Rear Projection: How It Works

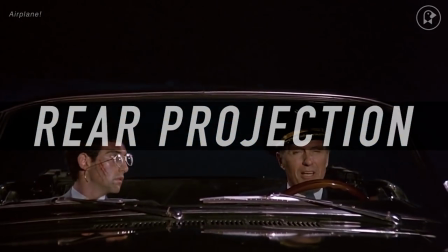Chances are, you've probably seen rear projection in films, even if you didn't know it.
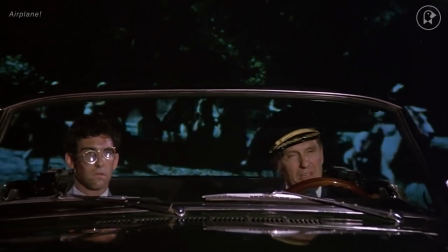It's a filmmaking technique that's largely unfamiliar because it's rarely given much attention these days.
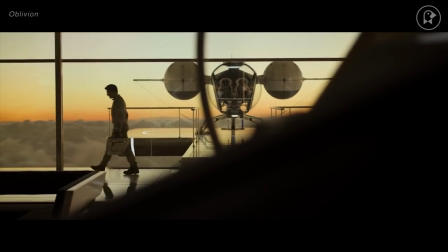Unlike some other flashier filmmaking techniques, rear projection is designed to be invisible,
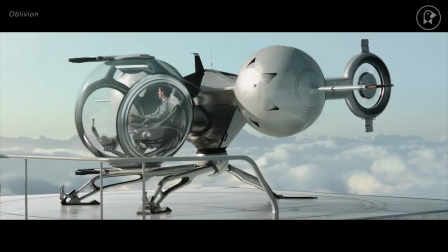used in the pursuit of naturalism, even though the technique itself is highly unnatural.
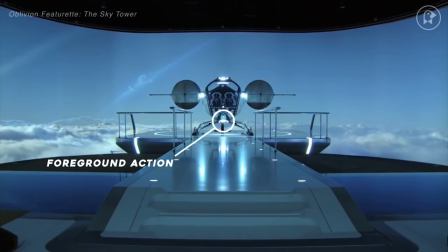The process combines sets and actors in the foreground with background action that was filmed separately at a different time and location.
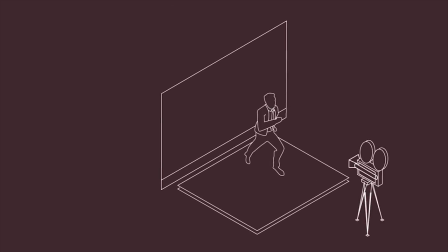The foreground action is filmed in front of a screen and the previously recorded background imagery is projected in reverse onto that screen.
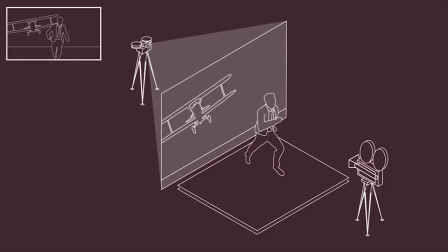The whole thing is then shot together to produce the final image. This creates the illusion that characters are in a place they are not in.
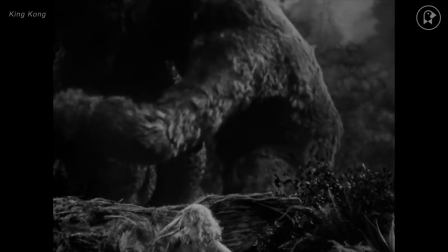When rear projection was first used in the 1930s,
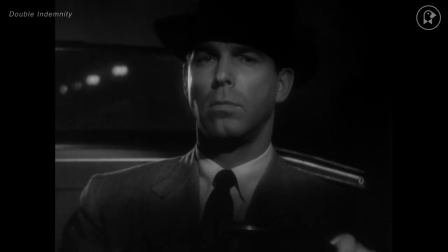it allowed filmmakers to circumvent the technological limitations of cameras and sound recording at that time.
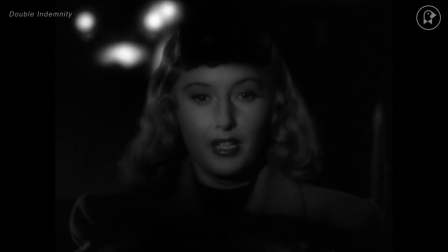In other words, it made shots that had previously been impossible, possible.
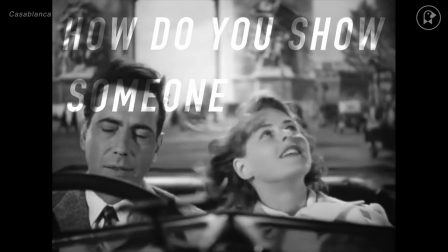The long-standing question of how do you show someone driving and talking in a car had finally been answered.
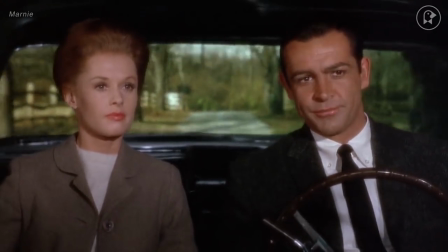Movies used the process constantly for driving scenes because it made it so easy to record dialogue while outside or moving in a car, especially film noirs.
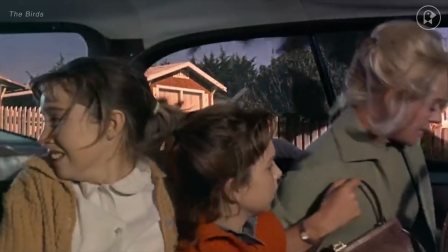By the 40s and 50s, rear-screen projection had proved to be so effective and efficient that it became standard practice in the Hollywood studio machine.
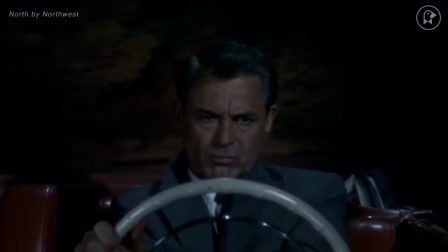Alfred Hitchcock used rear projection to expand the world in his films and visualize elaborate sets or grand locations that would have been impossible without the technique.
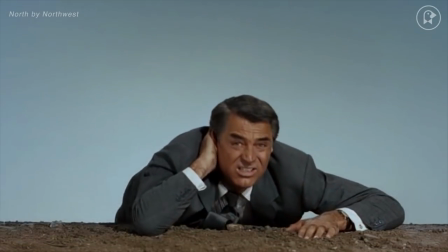Today, the technique is seen as old-fashioned and anachronistic because it's no longer technically necessary or even that convenient.
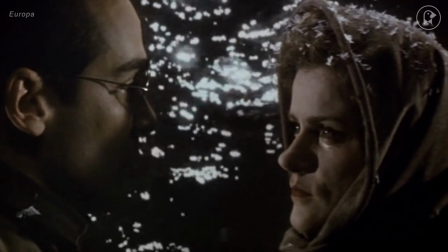While it was once a convincing imitation of reality, rear projection is no longer considered the best technique for achieving naturalism.
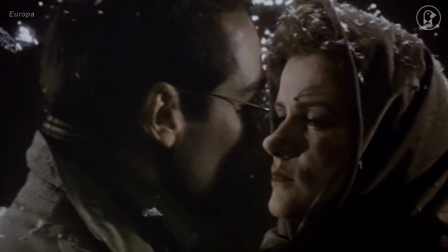Viewers have gotten better at spotting anything artificial,
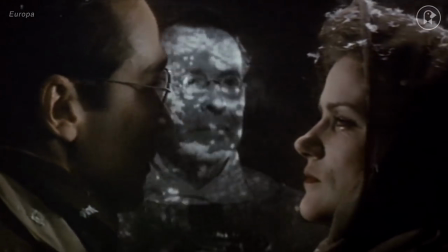so the effect now appears visually jarring because the foreground and background tend to look starkly separate, creating spatial discontinuity.
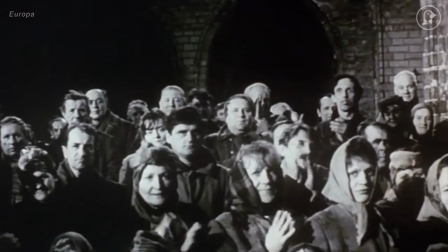When it's used in films today, it's largely an artistic decision made by the director wishing to achieve a postmodern effect rather than just to cut costs.
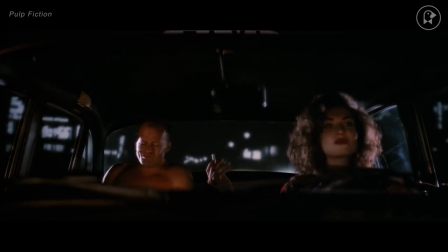Directors like Quentin Tarantino and Lars von Trier use the effect in a highly self-conscious way.
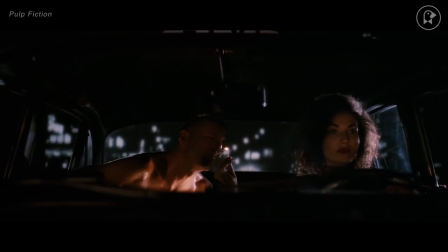They're aware of the fact that process backgrounds have come to remind viewers of
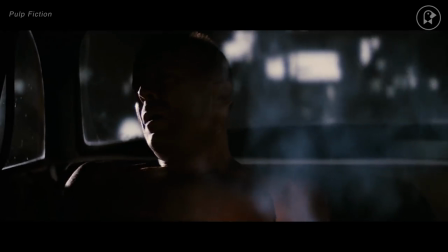old Hollywood because they look defective and not real to contemporary viewers,
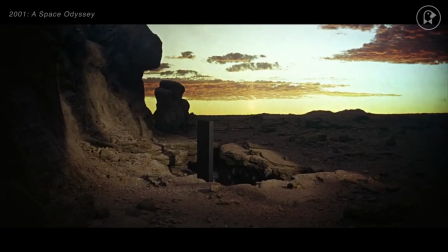so they can use the technique intentionally to trigger this reaction.
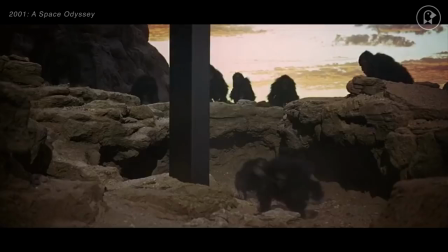In this way, rear projection has transformed from a practical necessity into simply another expressive tool for directors.